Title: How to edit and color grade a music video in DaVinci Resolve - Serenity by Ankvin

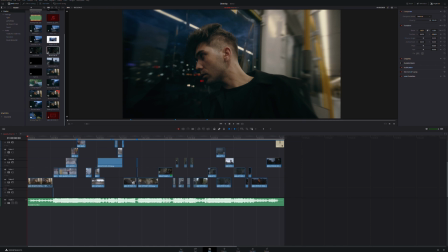(7:50)
Filming in a bar was impossible, so we decided to go on a SkyTrain, and we decided to not drink in the SkyTrain because it's illegal and we didn't want to get in trouble. So we just started with him looking kind of desperate. The idea was that he is not himself, he is his emotions.
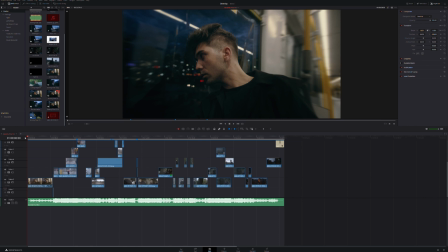(8:09)
So at the beginning, it's him being the emotion, and the emotion doesn't know really how to feel.
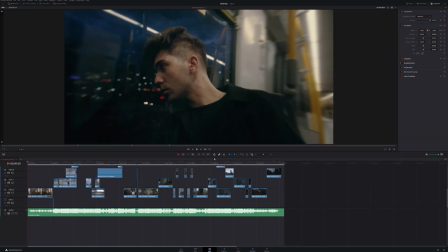(8:15)
So he's in this public transit. You see like all the color here. All the highlights are really yellow. His skin tone is kind of weird, kind of off. Everything is a little bit off and dark and grainy.
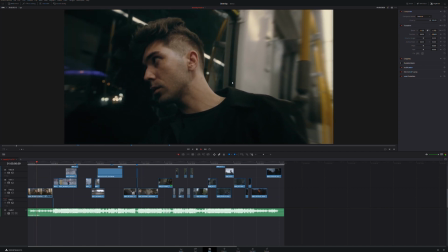(8:38)
So as you can see, there is a slight push in the scene.
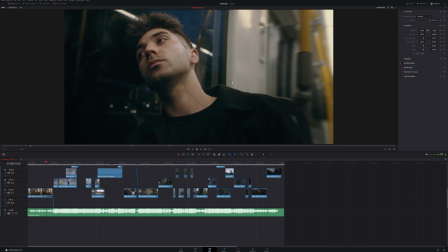(8:44)
A lot of blur around, like everything he does is kind of blurry, kind of eerie.
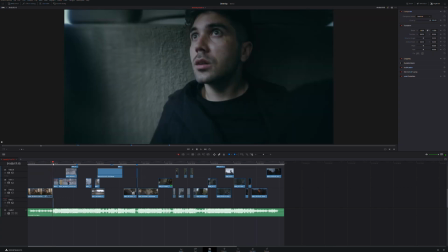(8:51)
And then snap. This little scene here is a couple frames of just him being like, what the hell? And it's also foreshadowing of what's going to happen afterward.
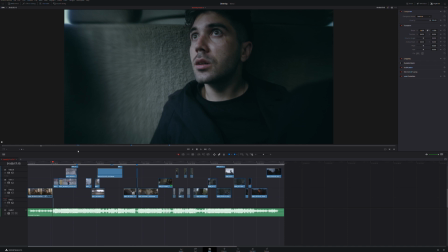(9:04)
It's just like to pique a little bit of interest in the audience. And as you can see, the color here is very blue, very sicklish. So this was meant to kind of contrast with the rest of the music video, which is kind of very saturated.
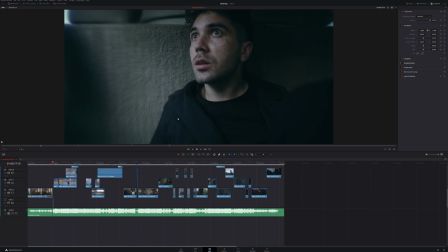(9:21)
And it has a lot of movement in the color, so we'll get into that later.
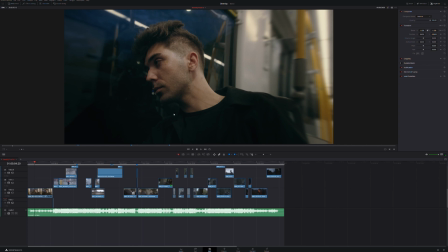(9:28)
So here, as I said, first act is just very mellow. We wanted to be very mellow. There is no writing. There's nothing that really explains what it is. It's kind of like what's happening.
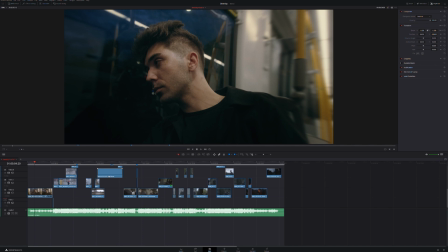(9:45)
Why is he there? Why is he just in the SkyTrain looking out? Looking kind of lost and drunk. And to achieve this effect, it's manifold. So first it was film in the SkyTrain because the SkyTrain has this sickly yellow color.
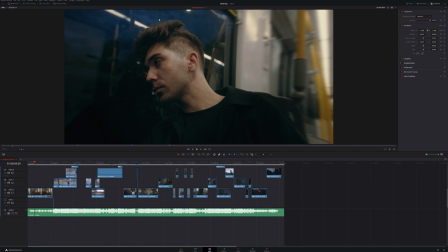(10:03)
We went at a very particular hour because we wanted to have the very bluish sky, almost no sun. It's called nautical twilight. So we wanted that to fit the theme of the song and to contrast with the very harsh,
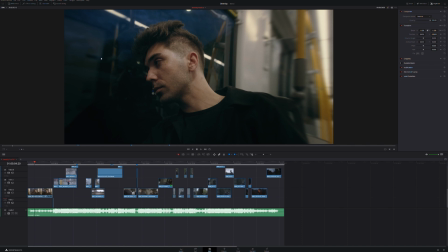(10:23)
sickly neon light of the SkyTrain. After, there is the fusion effect.
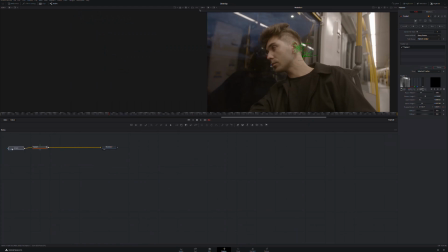(10:30)
First note here, which is your media in. And then you have a tracker here, which is a very simple tracker, nothing special. I tracked his ear. It's kind of what is in the center of the frame here.
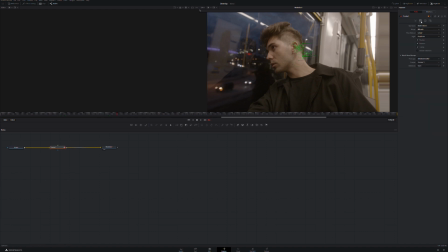(10:47)
And then here, afterward, you go here, match move, background only. It makes it kind of so you tell the software that I want is here to be at this place, and it's gonna track the frame around.
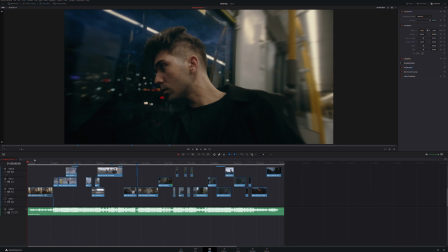(11:04)
The effect of the tracker in that scene is very subtle, but you can kind of see the push in it's a digital zoom,
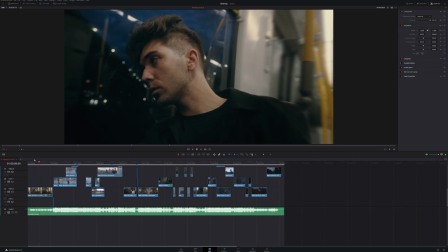(11:11)
and the push in is really on the center of his face,
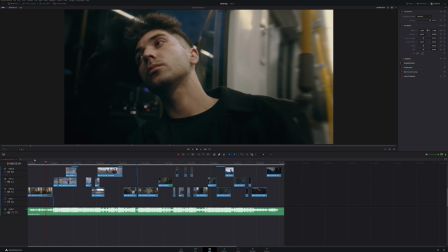(11:16)
and it's kind of this whole tracker is what does this
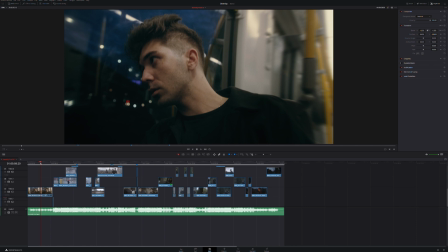(11:21)
blurriness because it tries to follow him, and since he's moving, there's a lot of artifact, and I wanted to exploit this type of artifact in that scene because it's very eerie, it's very dreamy, you're sicklish again, so it's kind of nauseous almost.
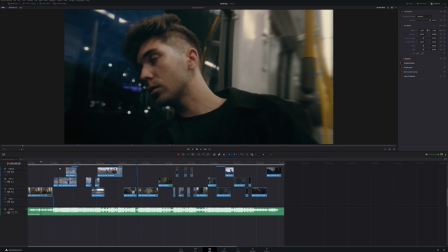(11:41)
So we're gonna look at that. Here you see that his face is warping.
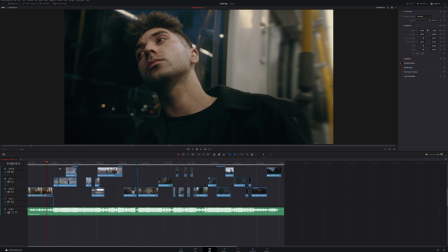(11:48)
So that's what I use the tracker for, to get this effect. And now we're gonna go into color.